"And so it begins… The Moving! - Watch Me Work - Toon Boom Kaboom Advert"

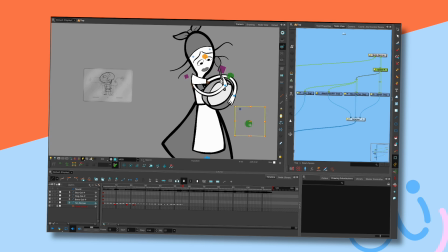See how far away that dot is now. It's sort of what is actually going on here.
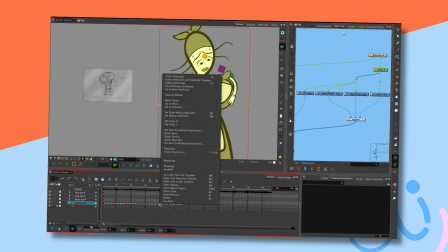Can I get something like that back?
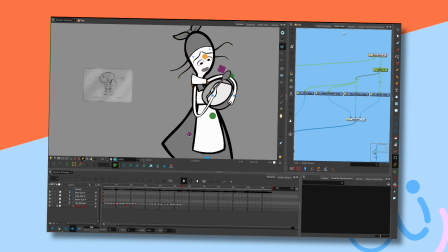Yes and no. I think that's not carrying over. Everything else is, but that isn't. Also, I don't know anyway.
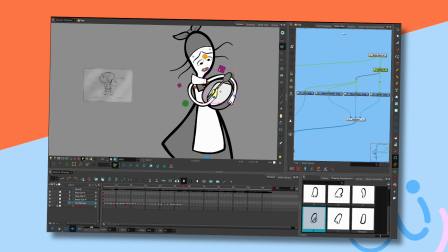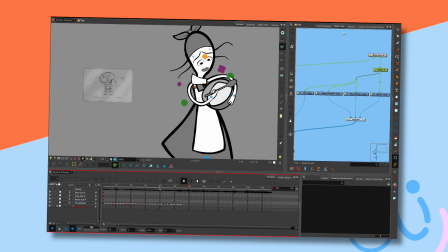That's fine. That's fine. I have to keep telling myself that crude animation for this particular character is wanted and is fine.
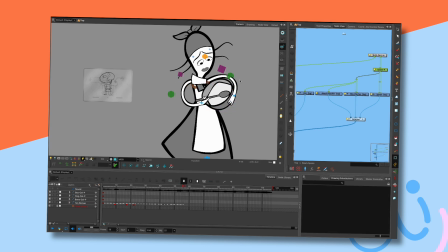it's always a bit embarrassing doing deliberately crude animation for an audience. You know, you have to have a lot of guts to say, yes, this animation's bad and I'm happy about it, you know. I think when the guys first made South Park,
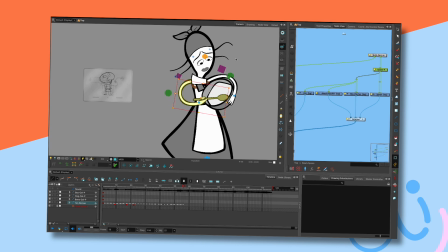I think there's probably something in them that thought, I hope this works, because it was, I mean, it was, you accept it more now, but at the time I think it was even more extraordinary that these characters moved in the way that they did. They really were deliberately bad.
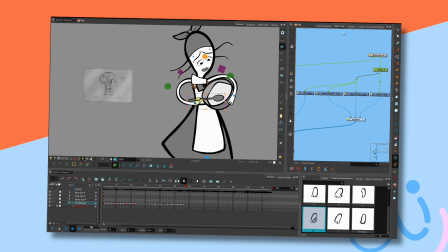I think South Park is probably the closest thing to an animated puppet show,
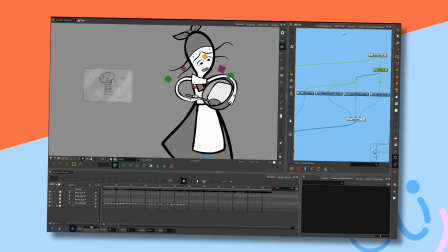because it you know, they were able to get episodes out in like a month. It didn't take them long to make at all, on purpose. They were able to churn it out. And they were able to concentrate on writing.
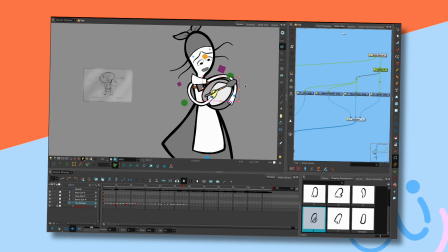But then it could be fairly topical, couldn't it? Because you didn't have to worry about, you know, refining this and refining that.
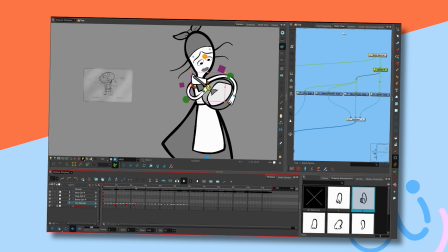Now it's at this point, because this is the final movement, where I'm going to do a bit of a flourish. So I'm going to start anyway. So the next frame, the spoon goes actually in, like that.
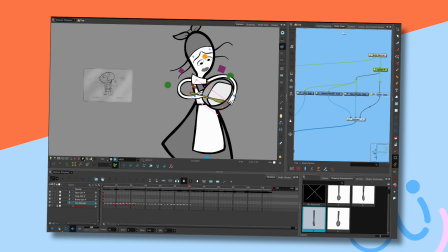It's upside down, right? So like that. And I'm going to put, now where is it? I just select, oh, it's the line, right, and then go here and choose something.
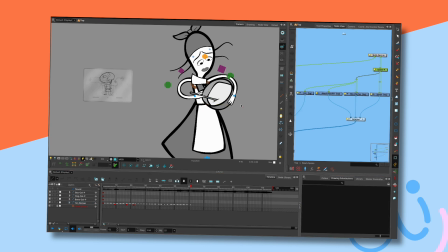There we are. Like that. It goes in, and then actually her body will lean into it. So if I get hold of her upper body like that,
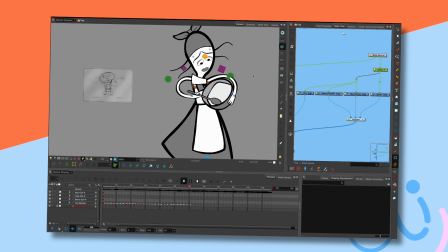and make some adjustments to her so that she starts looking as if she's leaning into something. Whoops. So let me just see if I can get, there we go, like that.
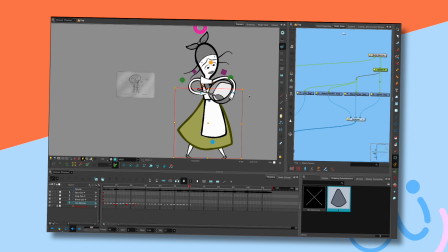Now this is going to be very interesting to see if I can actually make this work, because there's
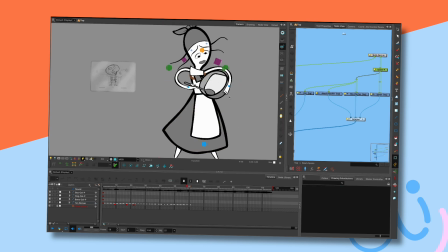a lot of elements here that move. You see what I mean about emphasizing? You can already sense the sense of, I'm driving my spoon into this and I'm actually using my entire body to do it.
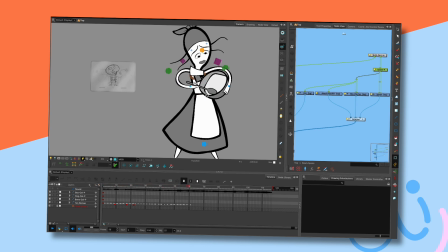Whereas you haven't had that previously. It's just turn, turn, turn, slurp, slurp, and then I'm now going to use my entire body to get the last bit out. So there we go. Again, that I've got to calm that down, because the movement's not going to be that good on purpose.
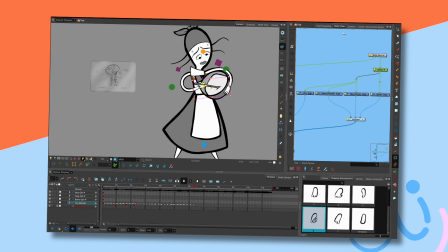You know, it's interesting.